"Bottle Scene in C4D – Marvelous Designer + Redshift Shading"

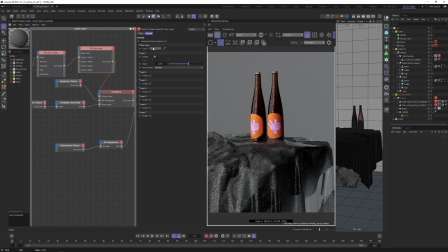[8:18]
And now we can even add more of the soft light down there, and the stone can become a little bit more brighter. And I want to adjust the background to the overall scene, and I think it can also be a little bit more dark.
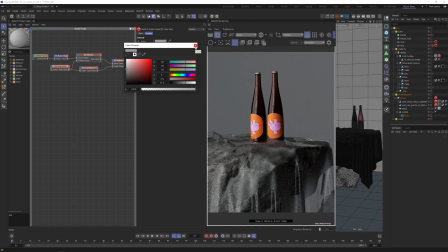[8:33]
So in general, I don't want to be too dark, because all these classical, typical wine shots are in a very dark environment, and they have this classical light setup. And I think we were better before. Would be also interesting to see how the frame looks like.
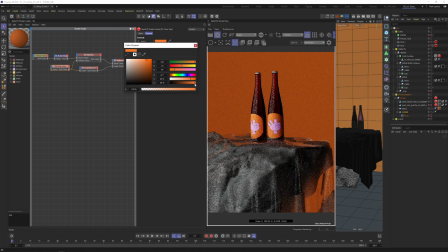[8:49]
Very poppy with an intense background. Definitely interesting as well.
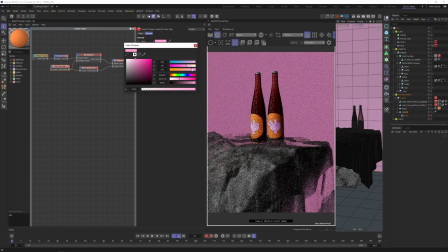[8:55]
So I would leave it to you to play around with the values. Well, this looked also pretty nice. But for now, I'll stay with the gray, because this gives us like a very intense contrast.
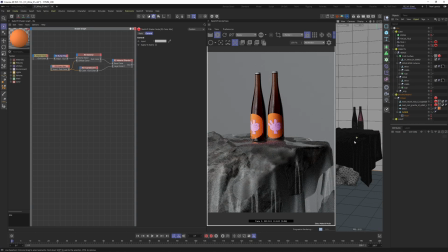[9:07]
Looks nice. So this is the extra layer of detail what we got here.
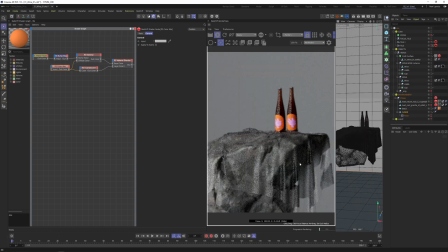[9:12]
Let's have a look onto the whole thing, how the whole stone will look.
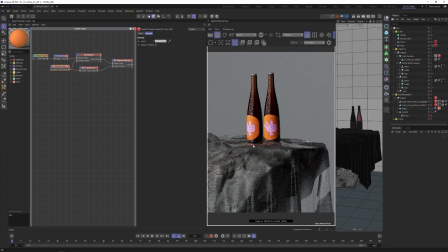[9:19]
Yep, looks nice. Just out of curiosity, I want to know how it looks if we really use like a cloth material here.
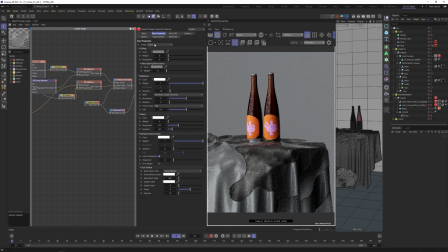[9:27]
And I only will preview this by switching the materials to plastic. Actually, this also looks very interesting. A warmer color. Yes, also interesting. But now the focus is less onto the bottle. It's more on the object on the floor, so that's not the way to go, so let's keep it with the glass.
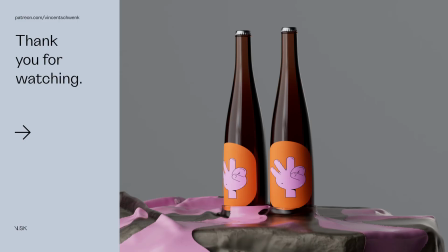[9:45]
And let's finish the tutorial here and say again, thank you very much for listening, and hopefully see you next month. Enjoy your time, see you then, bye bye.